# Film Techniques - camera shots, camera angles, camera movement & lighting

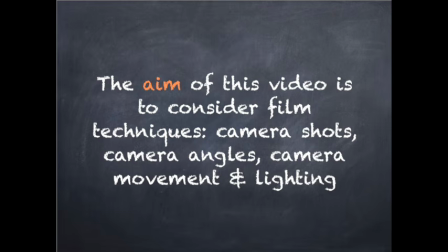(0:09)
The aim of this video is to consider film techniques, camera shots, camera angles, camera movement, and lighting.
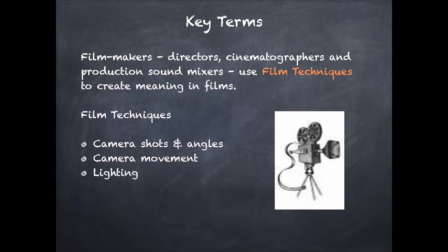(0:18)
Filmmakers, directors, cinematographers, and production sound mixers use film techniques to create meaning in films. Film techniques we're going to be looking at in this lesson are camera shots and angles, camera movement, and lighting.
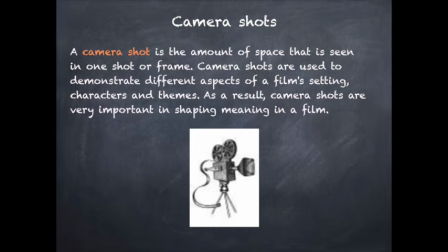(0:31)
A camera shot is the amount of space that is seen in one shot or frame. Camera shots are used to demonstrate different aspects of a film setting, characters, and themes. As a result, camera shots are very important in shaping meaning in a film. An extreme long shot contains a large amount of landscape.
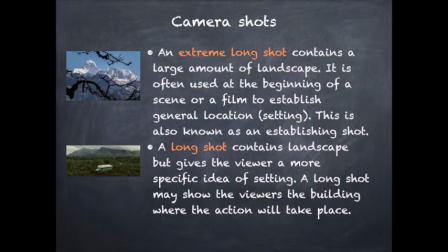(0:48)
It is often used at the beginning of a scene or a film to establish general location, setting. This is also known as an establishing shot. A long shot contains landscape but gives the viewer a more specific idea of setting.
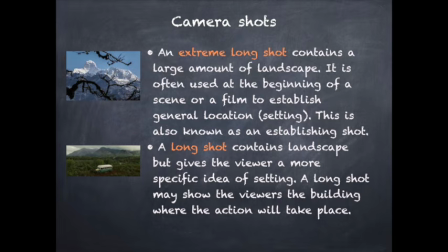(1:01)
A long shot may show the viewers the building where the action will take place. A full shot contains a complete view of the characters.
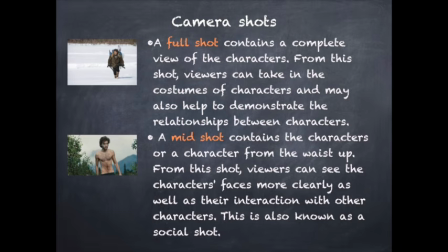(1:08)
From this shot, viewers can take in the costumes of characters and may also help to demonstrate the relationship between characters. A mid-shot contains the characters, or a character from the waist up. From this shot, viewers can see the character's face more clearly as well as their interaction with other characters.
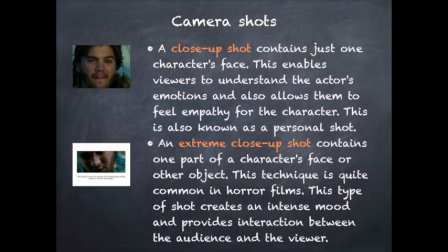(1:25)
This is also known as the social shot. A close-up shot contains just one character's face. This enables viewers to understand the actor's emotions and also allows them to feel empathy for the character. This is also known as a personal shot. An extreme close-up contains one part of a character's face or other object.
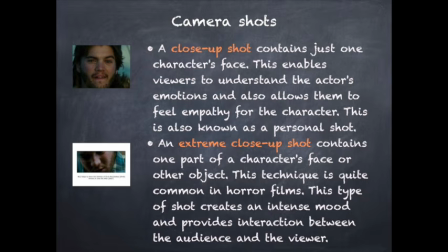(1:44)
This technique is quite common in horror films. This type of shot creates an intense mood and provides interaction between the audiences and the viewer.
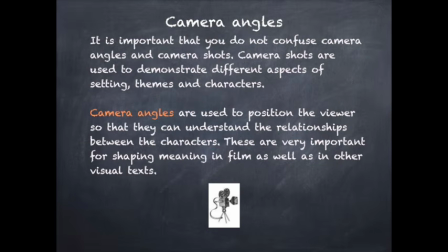(1:52)
It is important that you do not confuse camera angles and camera shots. Camera shots are used to demonstrate different aspects of setting, themes, and characters. Camera angles are used to position the viewer so that they can understand the relationship between the characters.
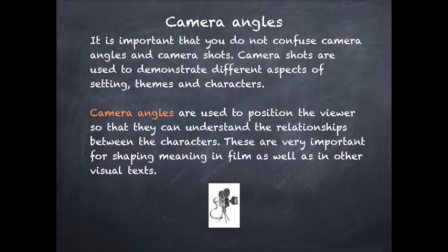(2:07)
These are very important for shaping meaning in film as well as in other visual texts.
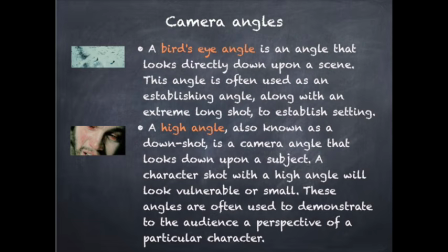(2:12)
A bird's eye angle is an angle that looks directly down upon a scene. This angle is often used as an establishing angle, along with an extreme long shot to establish setting. A high angle, also known as a down shot, is a camera angle that looks down upon a subject.
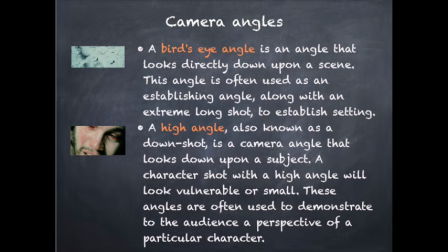(2:27)
A character shot with a high angle will look vulnerable or small. These angles are often used to demonstrate to the audience a perspective of a particular character.
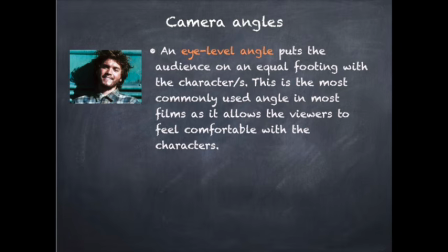(2:36)
An eye-level angle puts the audience on an equal footing with the characters. This is the most commonly used angle in most films, as it allows the viewers to feel comfortable with the characters.
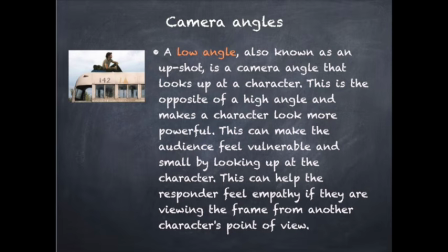(2:46)
A low angle, also known as an upshot, is a camera angle that looks up at the character. This is the opposite of a high angle and makes the character look more powerful. This can make the audience feel vulnerable and small by looking up at the character. This can help the responder feel empathy if they are viewing the frame from another character's point of view.
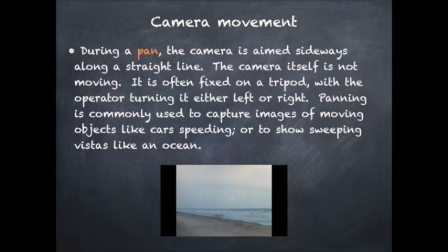(3:06)
During a pan, the camera is aimed sideways along a straight line. The camera itself is not moving. It is often fixed on a tripod, with the operator turning it either left or right. Panning is commonly used to capture images of moving objects like cars speeding, or to show sweeping vistas like an ocean.
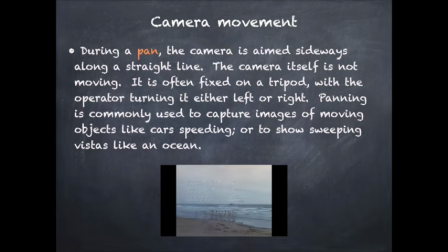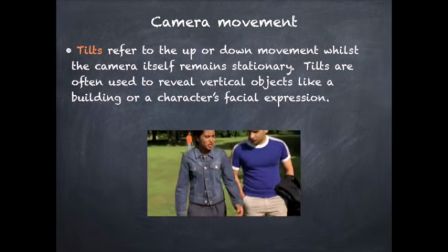(3:34)
Tilts refer to the up or down movement, whilst the camera itself remains stationary.
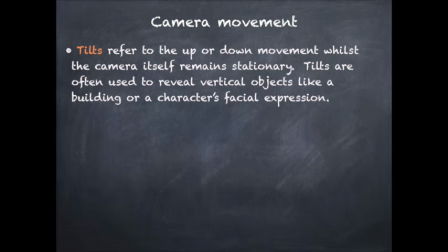(3:39)
Tilts are often used to reveal vertical objects like a building or a character's facial expression.
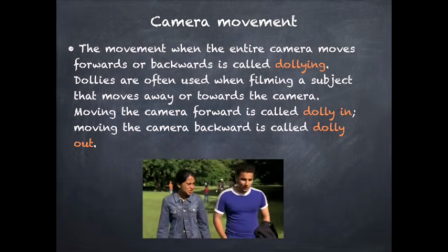(3:45)
The movement when the entire camera moves forwards or backwards is called dollying. Dollies are often used when filming a subject that moves away or towards the camera. Moving the camera forward is called dolly in. Moving the camera backward is called dolly out.
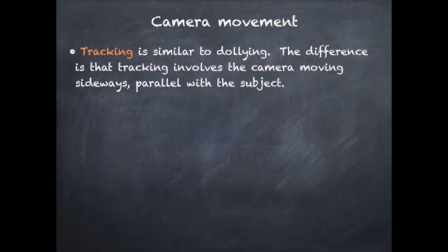(3:59)
Tracking is similar to dollying. The difference is that tracking involves the camera moving sideways, parallel with the subject.
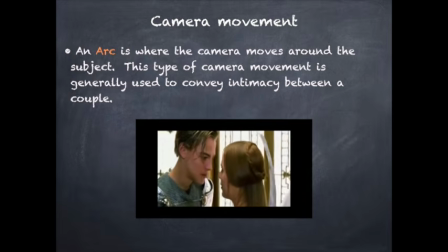(4:07)
An arc is where the camera moves around the subject. This type of camera movement is generally used to convey intimacy between a couple.